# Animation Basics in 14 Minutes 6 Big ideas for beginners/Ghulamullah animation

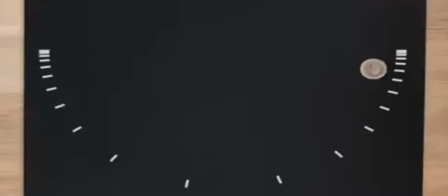(8:16)
In this example, I've taken our coin and rather than moving it directly across the page, I've swung it down like a pendulum. This gives it an entirely different feeling.
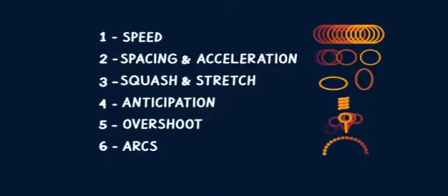(8:28)
Okay, so those are the 6 big ideas I wanted to talk about today. Let's have a bit of a recap. Our first idea was about speed. If we make things closer together, they move more slowly, and if we make them further apart, they move more quickly.
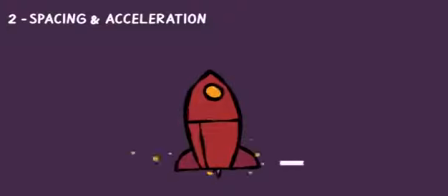(8:40)
Our second idea is about spacing and acceleration.
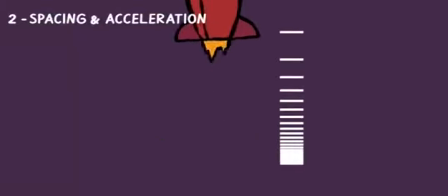(8:43)
If we gradually get closer and closer together or further and further apart, things feel like they're slowing down or getting faster.
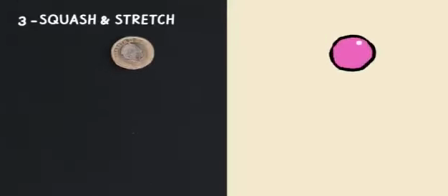(8:52)
The third idea is about squash and stretch, and how using it can add a bit of life to your motion and also give the audience a sense of what your objects are made of.
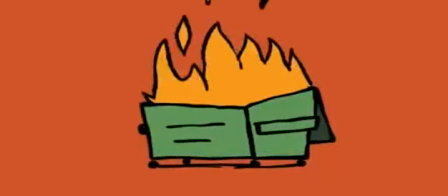(9:00)
The fourth idea is about adding anticipation to your motion. This will help build up energy and sometimes add clarity.
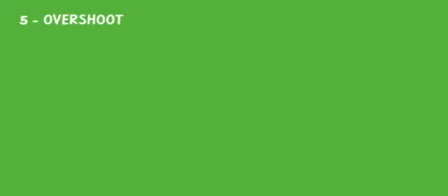(9:08)
Our fifth idea is overshoot. This is where we let objects bounce back after a big movement.
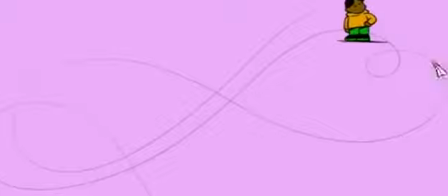(9:13)
And our sixth idea is about arcs. This is where we decide if we want our motion to follow a straight line or a more natural flowing arc through space. So the question is, how do we use all of these ideas at the same time? If you're working on an animation, you can ask yourself, how does this motion feel?
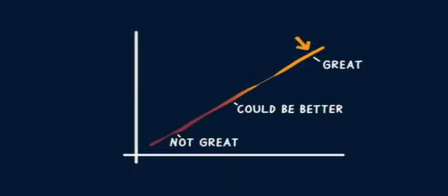(9:31)
The answer could be anywhere from, it's great, I love it, to could be better, or it could just be, this feels wrong.
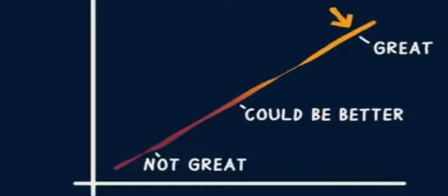(9:39)
If your answer is anything other than great, I love it, you can use these ideas to start asking questions that will help improve your animation.
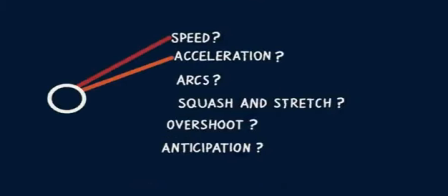(9:47)
Does the speed feel right? Should we change the spacing to adjust the acceleration? Should we be using some squash or stretch?
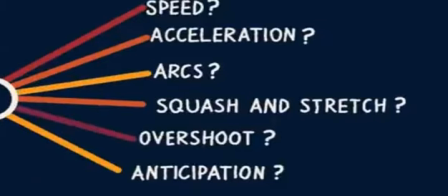(9:55)
Or maybe we need some anticipation. Are the arcs working well? Or do we need some overshoot to help sell the weight?
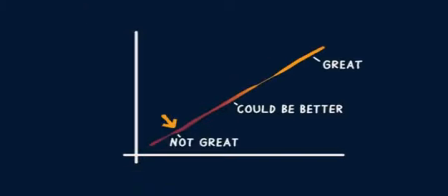(10:01)
I'm going to walk through a simple animation now and use these questions to help push our animation to the great I love it part of the graph here.
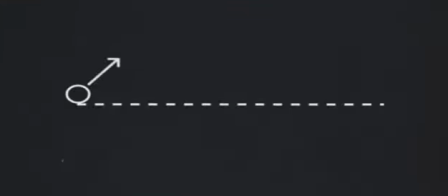(10:10)
So for this animation, I'm trying to make a ball jump in the air and land on the other side of the screen.
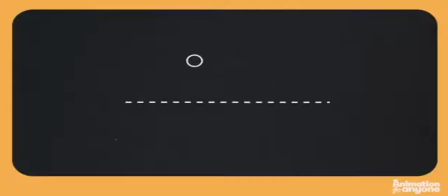(10:17)
Let's just move the ball upwards, upwards, upwards, and then come back down again. It takes 1 second or 24 frames to get to that point. And let's play it back at full speed. Now if I ask myself, how does this motion feel? I'd say not that great.
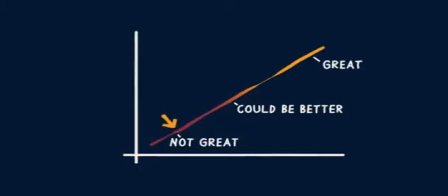(10:35)
It feels unnatural, it feels stiff, it doesn't have any weight to it. So this is where we can start asking those questions and apply those animation ideas that we've been talking about. I'll start with the most obvious thing, to me at least. I think this motion could use an arc.
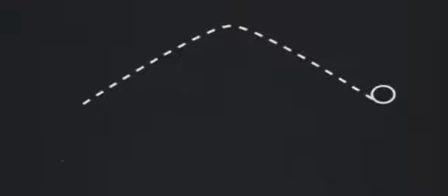(10:51)
If I imagine a cannonball flying through the air, I don't imagine a straight line up and a straight line down. I picture more of an arc. This is because it's being affected by gravity. So let's add an arc to this motion.
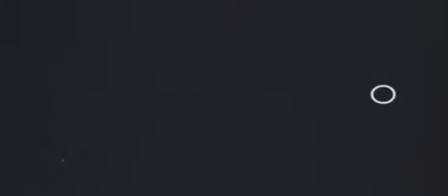(11:05)
Okay, so I think that's starting to feel better straight away. Let's see what other ideas we can start working into this animation.
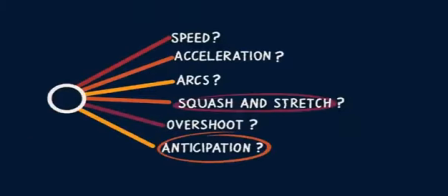(11:13)
I think we can use some squash to create an anticipation so it feels like the ball is building up energy before the jump.
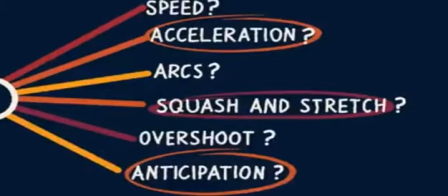(11:20)
I think that we could exaggerate the acceleration by using a couple of frames of stretch in the fastest part of the motion.
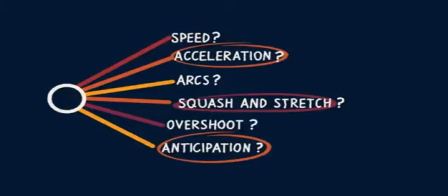(11:26)
And we could also use a bit of squash to create an overshoot when the ball lands. This will give it a bit more weight and make it feel a bit more springy.
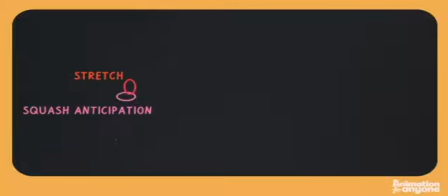Okay, I think that's looking even better. It's a totally usable piece of animation. But if I ask myself one more time, how does this motion feel?
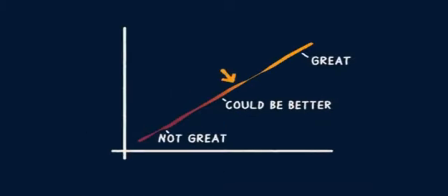(11:51)
I'd say it falls into this area here.
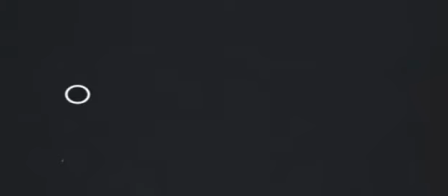(11:55)
So if I look at these ideas again, I can think about which ideas I could exaggerate even more. I think that we could push the anticipation even further, so it feels like it's shaking and building up energy just before it jumps.
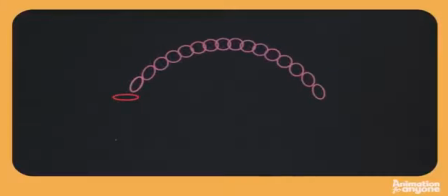(12:07)
I think that I could fine-tune the spacing a little bit more so that the acceleration is clearer as it leaves the ground. And I think that I could exaggerate the overshoot even more by adding a stretch frame. This means that it'll have a kind of double overshoot, making it feel really springy. And this is the final result.